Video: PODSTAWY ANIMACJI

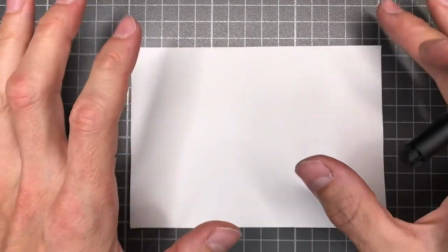(40:50)
Są różne sposoby i będziecie mieli w zasadzie profesjonalny sprzęt do animacji.
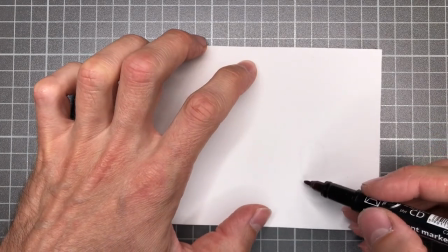(40:55)
Teraz zanimujemy już moment, w którym nasza kulka lekko się rozpłaszcza, więc proponuję wam
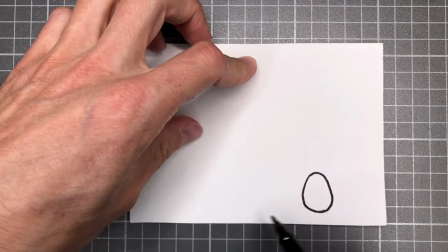(41:04)
nadać jej kształt kurzego jajka. Tak więc tutaj gdzieś będzie taka powierzchnia stołu.
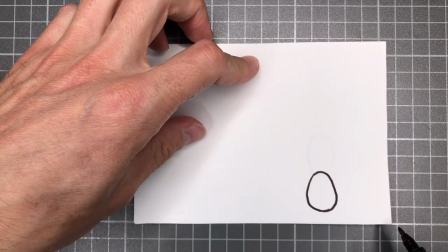(41:11)
Jeżeli chcecie, możecie ją narysować na każdej kolejnej kartce i na wcześniejszych.
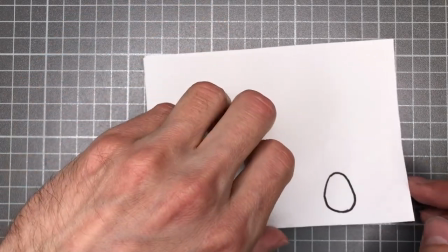(41:17)
Ja ją może narysuję za chwilkę. Zróbmy tak.
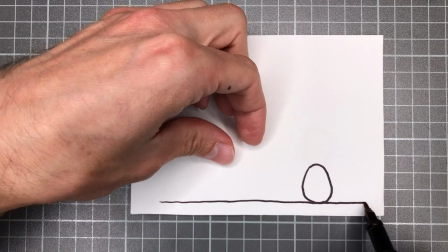(41:25)
Będzie nam łatwiej się połapać. Na tej samej wysokości na każdej kartce.
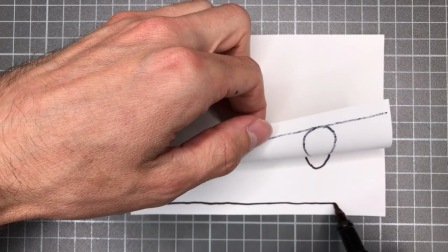(41:31)
Nie będę już teraz nawet sprawdzał tego poziomu, bo widzę, że to jest mniej więcej pół centymetra od dołu kartki.
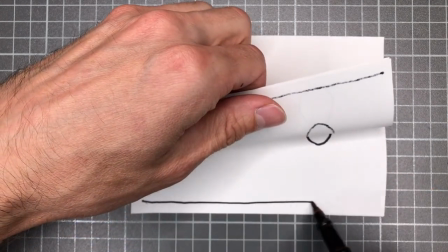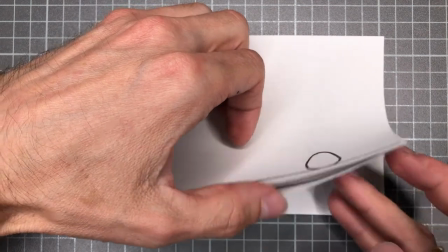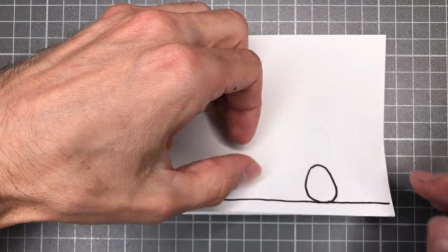(41:52)
Taka kulka może być bazą nawet do animacji misia, do animacji postaci,
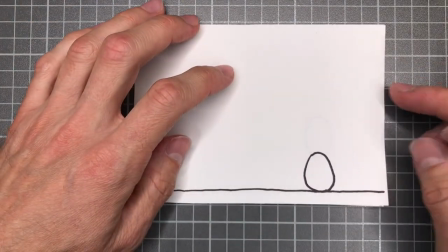(41:57)
bo możemy do tej kulki dodać rączki i nóżki i zobaczycie, że wiele ciekawych rzeczy się wydarzy.
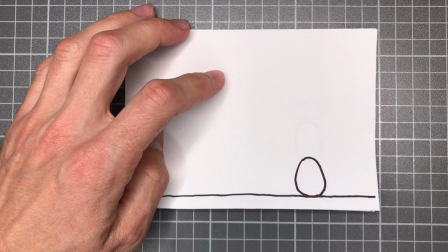(42:04)
Że będzie można na bazie tak prostego obiektu animować nawet skomplikowane obiekty.
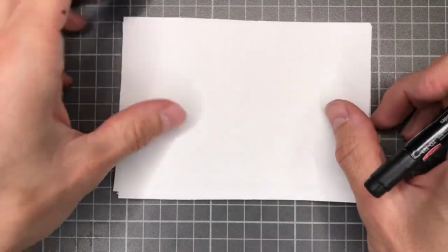(42:11)
Dobrze, nasza kulka uderza już teraz o powierzchnię stołu lub ziemi i nieco się rozpłaszczyła.
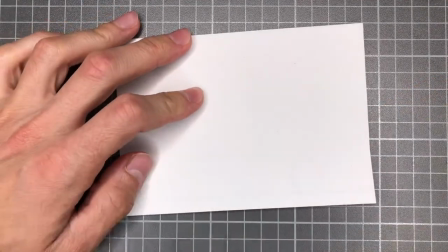(42:20)
Narysujmy kolejną klatkę.
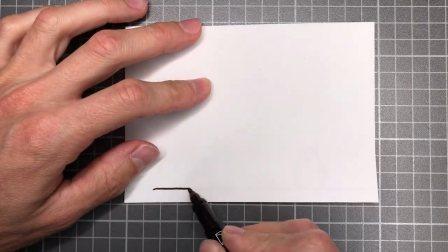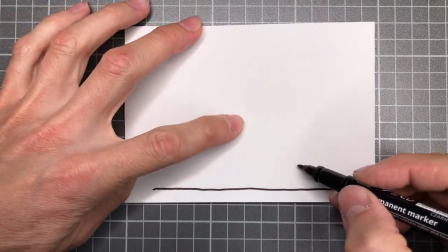(42:28)
Na którym
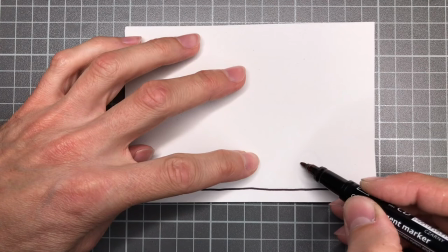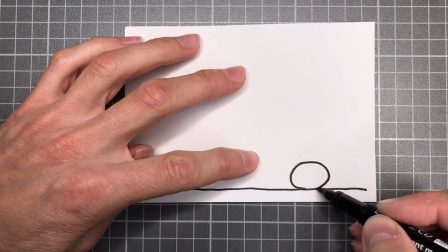(42:37)
kulka rozpłaszcza się w drugą stronę.
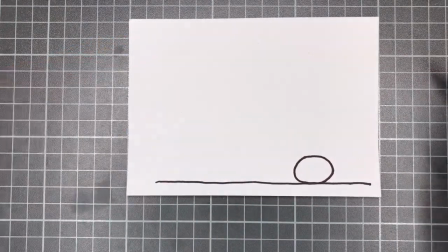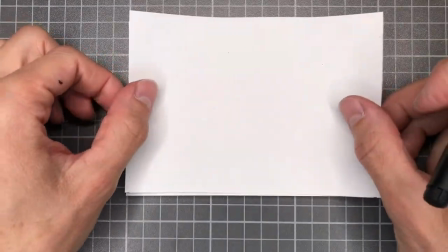(42:47)
Na kolejnej klatce
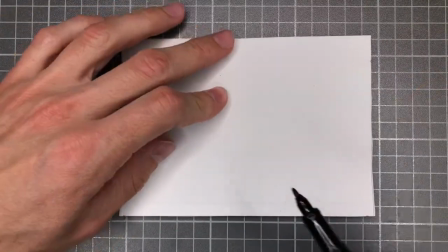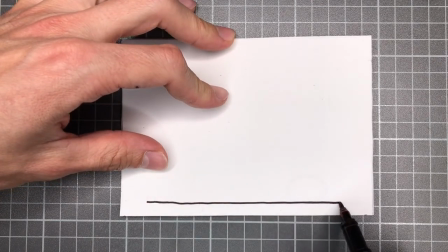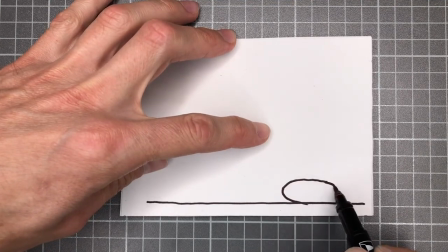(42:59)
rozpłaszcza się bardzo. Możecie mi wierzyć, że lepiej przesadzić nawet,
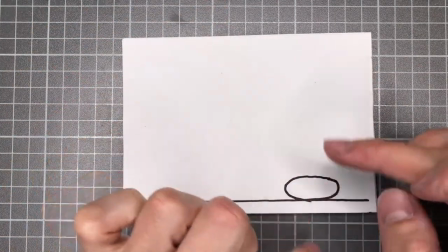(43:05)
przedobrzyć nawet z efektem ściągania i rozpłaszczania i zgniatania,
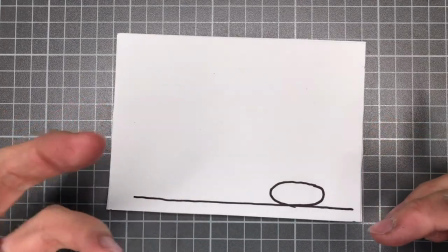(43:11)
ponieważ dostaniemy wtedy lepszą animację o bardziej zarysowanym, bardziej charakterystycznym ruchu.
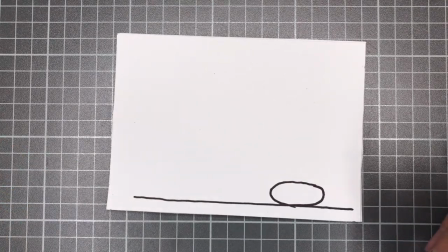(43:20)
Jedna właśnie z 12 zasad animacji Thomasa i Johnstona mówi o tym,
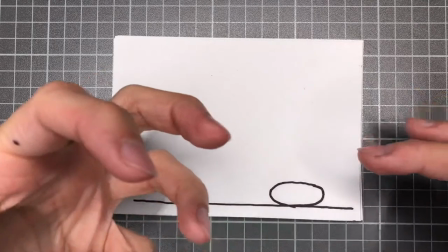(43:25)
że lepiej przesadzić jakiś ruch, przesadzić nawet charakter postaci, niż zrobić go zbyt mało wyraźnego.
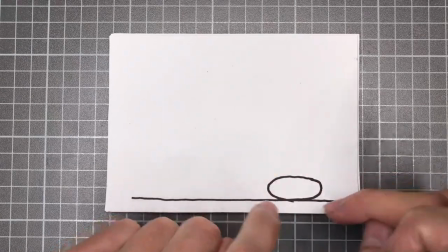(43:33)
Dlatego, że te najbardziej przesadzone klatki, zwróćcie uwagę oglądając animację,
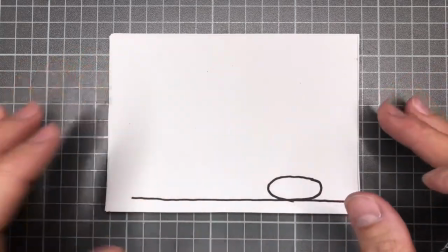(43:38)
co dzieje się z miną postaci czasami, co dzieje się z samą postacią.
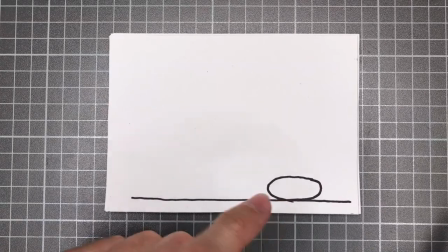(43:42)
Te bardzo przesadzone klatki to są tylko pojedyncze klatki, my je widzimy tylko przez chwilkę.
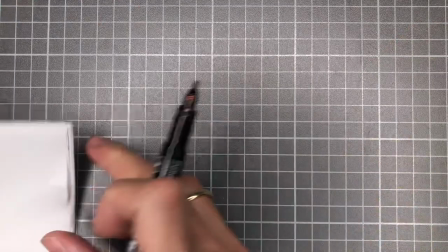(43:48)
No i właśnie dlatego teraz już wrócimy do
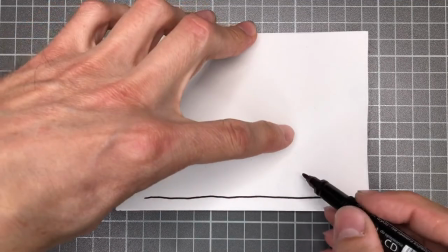(43:55)
etapu, w którym nasza kulka powraca do swojego kształtu.
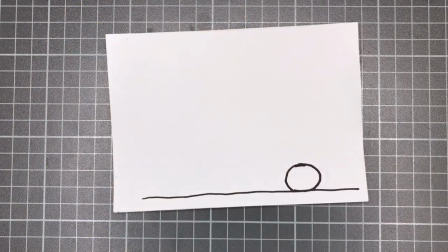(44:04)
Czyli robi się znów bardziej kulkowa. Ja sobie dotnę w międzyczasie jeszcze kilka karteczek.
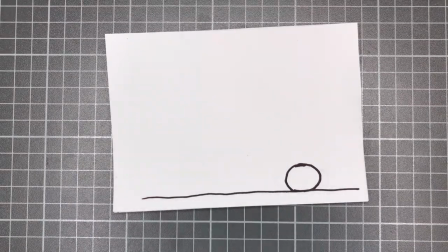OK.
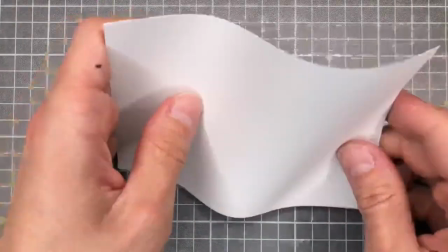(44:37)
I teraz tak naprawdę narysujemy
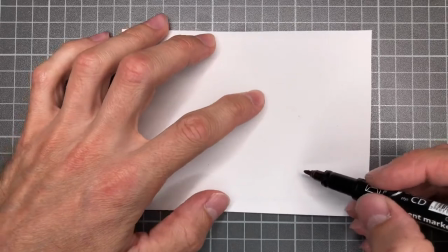(44:42)
tą fazę, którą rysowaliśmy przed chwilką, tylko cofając się w drugą stronę.